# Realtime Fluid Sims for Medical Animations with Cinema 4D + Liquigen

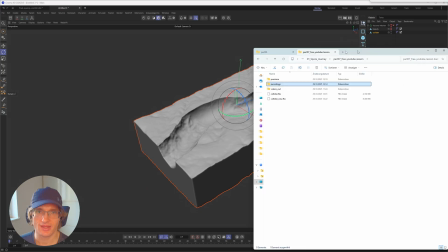497s
And now just save this one as a collider object. And now you should have a collider object FBX, okay?
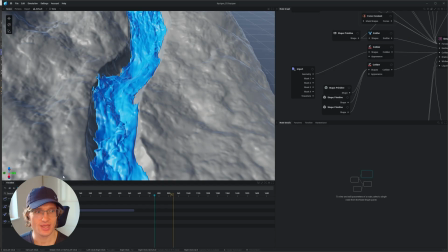503s
This one is looking good. Let's now go to Liquigen. And I mean, here is already one of my final simulations.
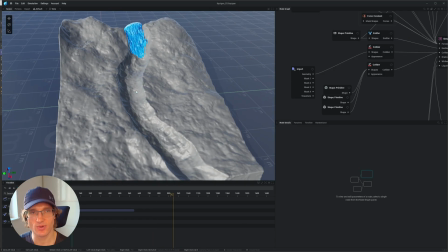509s
I did several ones. This one, I think it's especially beautiful.
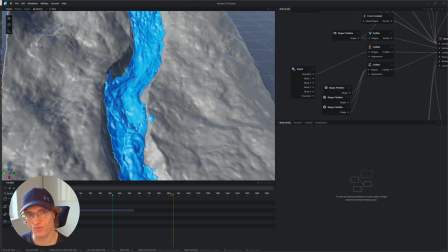512s
The river is just flowing so nicely, and we could then add some vitamins to it, do some crazy camera animation, and this will just look amazing.
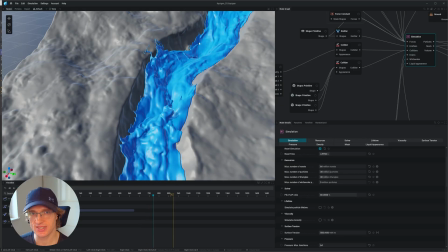520s
You can, by the way, also go into the settings. And for example, now this one is set more to a flip simulation with a lot of details, with a lot of turbulent curves. But if you want to have this one feel more like a small scale simulation, you can just put this one to 10, more into a pig simulation.
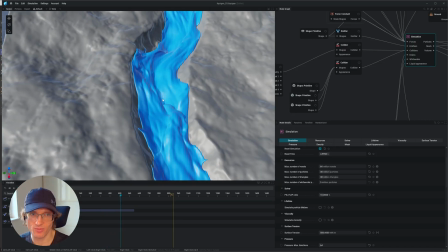534s
And now you can see this one is flowing more calm, more beautiful, more elegant. But once again, when I put this one to 90, now you can see the details, the curls, the small twists will come back into the simulation, okay?
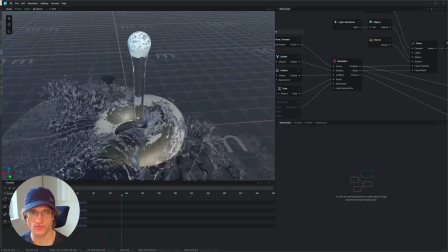546s
But this is not what we want to do. We want to go just through the full process from Cinema 4D to Liquigen.
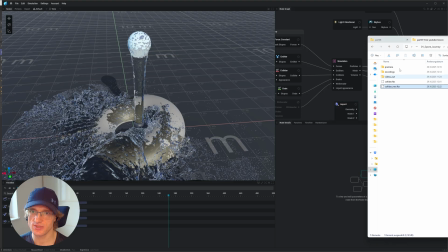552s
And yeah, therefore, you will just now select your collider new, put this one into Liquigen, and let's just build this one from scratch, okay?
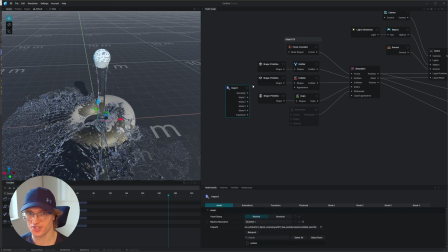559s
But just be sure, because this is the short version of the tutorial, this is not a 2 hours version.
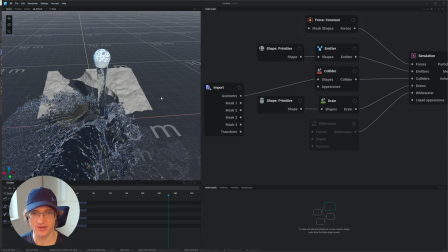564s
We need to just make some shortcuts here, but I will just make sure that you still get something decent.
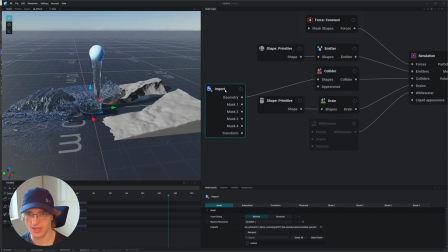570s
Oh, by the way, this is the typical gacha. Now you can see I import in my shape, my collider mesh, into the collider,
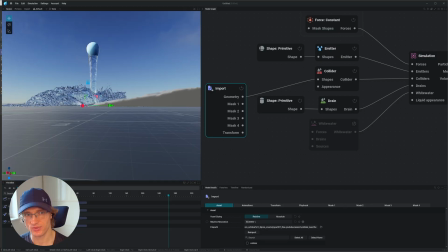576s
but this is something something that will happen to you often, you should not put this one below zero.
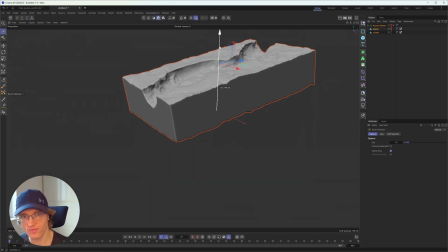582s
Just make sure that you move this one now over the zero line, something like this one, okay?
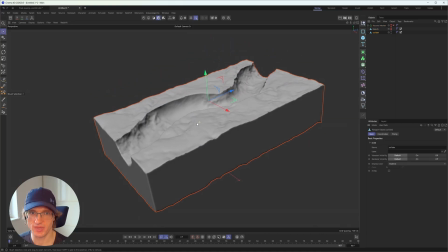587s
Just levitate this one up, okay? Sorry, I wasted 1 minute of your lifetime, but now you have to export the collider one more time.
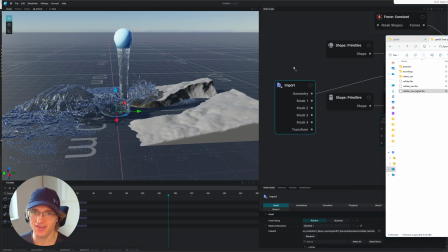593s
I have a new collider, which is called Higher, okay? Very clever, Marcus. Move this one into your Liquigen.
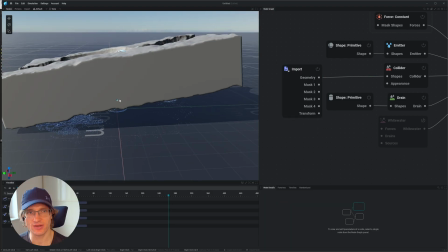599s
Now put this one into the collider shape. You can kill the other container here, and now you can see that this one is nicely levitating over the zero line.
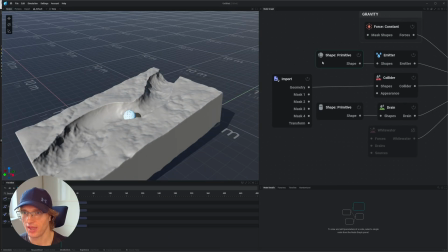607s
This is looking amazing. Well, okay, not amazing, but it's a good start here, all right?
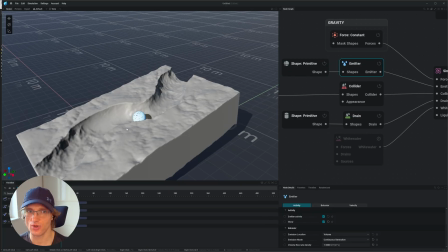611s
So what you then next should do is to go to the emitter. This one is emitting from this shape here.
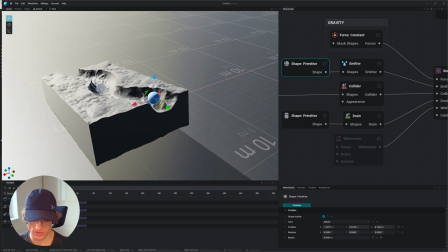616s
So you could move the sphere over there. And by the way, when I'm holding down Alt and the left mouse button, I can rotate around my scene, something like this one.
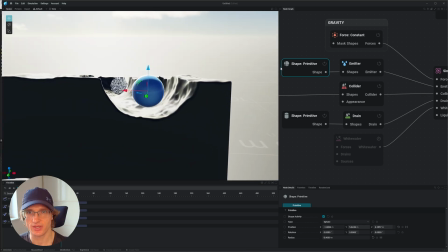624s
So I will just put this one over here. And by the way, a sphere is looking nice here, but I think that we could put this one into an ellipsoid.
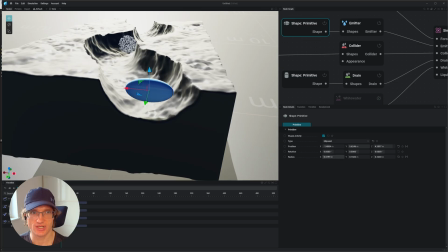631s
And now I have to just stretch this one out a bit more, something like that. We could also give it a little bit more volume here and a little bit more size in the y-axis, something like this one for our emitter shape.
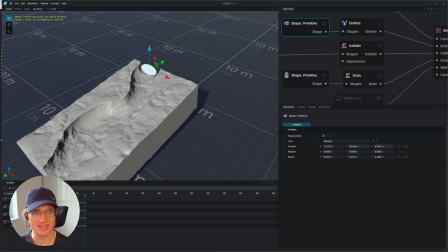642s
All right, this one is looking good. We can just quickly check what is happening here. All right, okay, typical gacha number two. Newly created particles are being deleted. What is happening here?
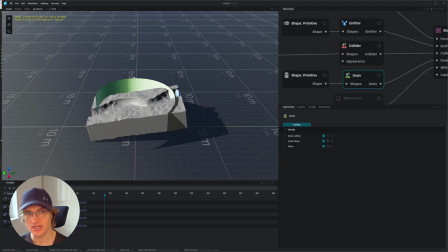652s
I think the drain, when we show this one, yes, you can see that everything outside of this cylinder here will be killed and will be taken out of the calculation. This is just effective to save resources, but of course you shouldn't kill your emitted particles already, all right?
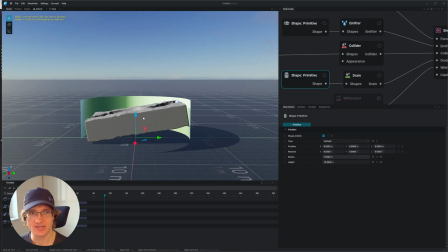667s
So give this one a radius of 7 to encapsulate the whole scene. This is looking good, but I also want to restrict the height to maybe only 5. And now I just want to move this one up to something like this one, okay? And you can already see what is happening here.
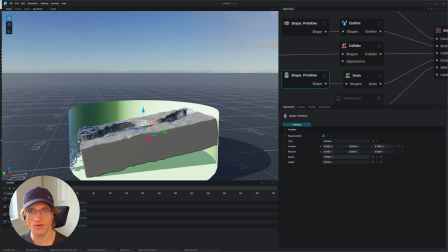679s
Particles which will reach the border here of your drain container will be taken out of calculation.
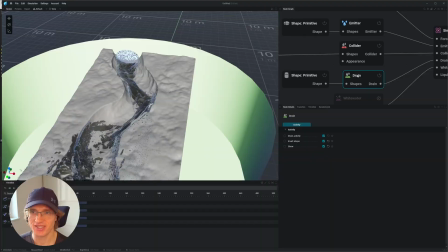684s
And this is just super effective. Now let's just see what is happening here. By the way, let's deactivate the show of the drain.
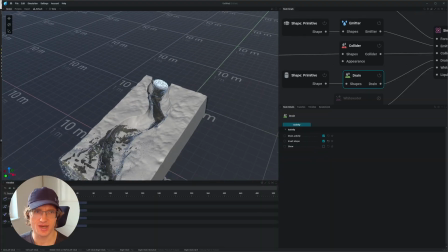690s
And I mean, yeah, okay, this one is a start, but what is happening here is barely visible.
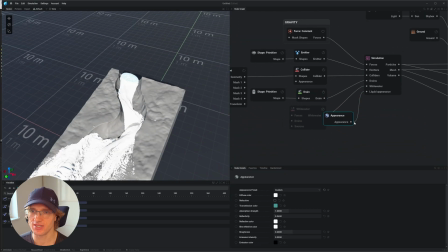695s
So what you should also do is to go to the liquid appearance, create an appearance container, go into the container, set this one to plastic and go into the color and just select something like a dark blue color,
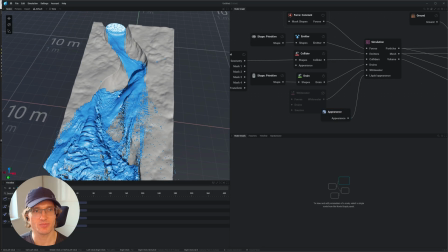705s
something like this one, all right? This will just help you to now really see the particles. And I mean, what we are creating right now is a big mess, okay?
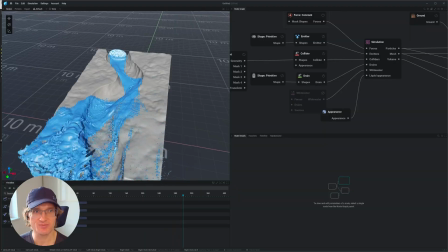713s
So nothing is going as planned. This one is not in your beautiful shape here.
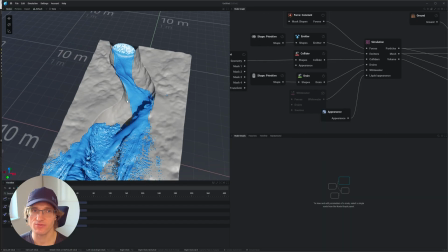717s
It's just doing whatever it wants to do, all right? So there are several tricks to work against that, but I think to just keep it short here,
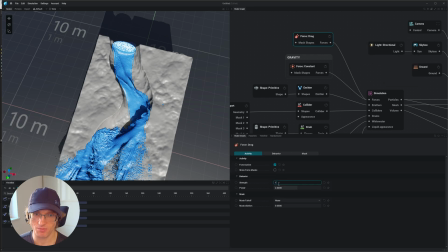725s
I want to first create a drag container and set this one maybe to a drag of 1 to slow down the simulation, to just suck out a little bit of the energy, make it more calm. You can also go to the simulation and go just up here and increase the step rate maybe to 200 frames per second.
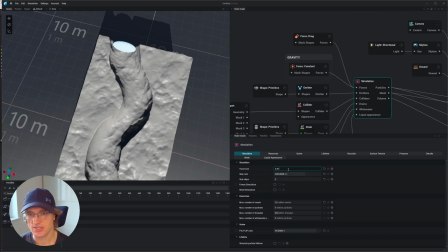740s
And the voxel size, I think we can decrease this to 1.5 to give it more precision.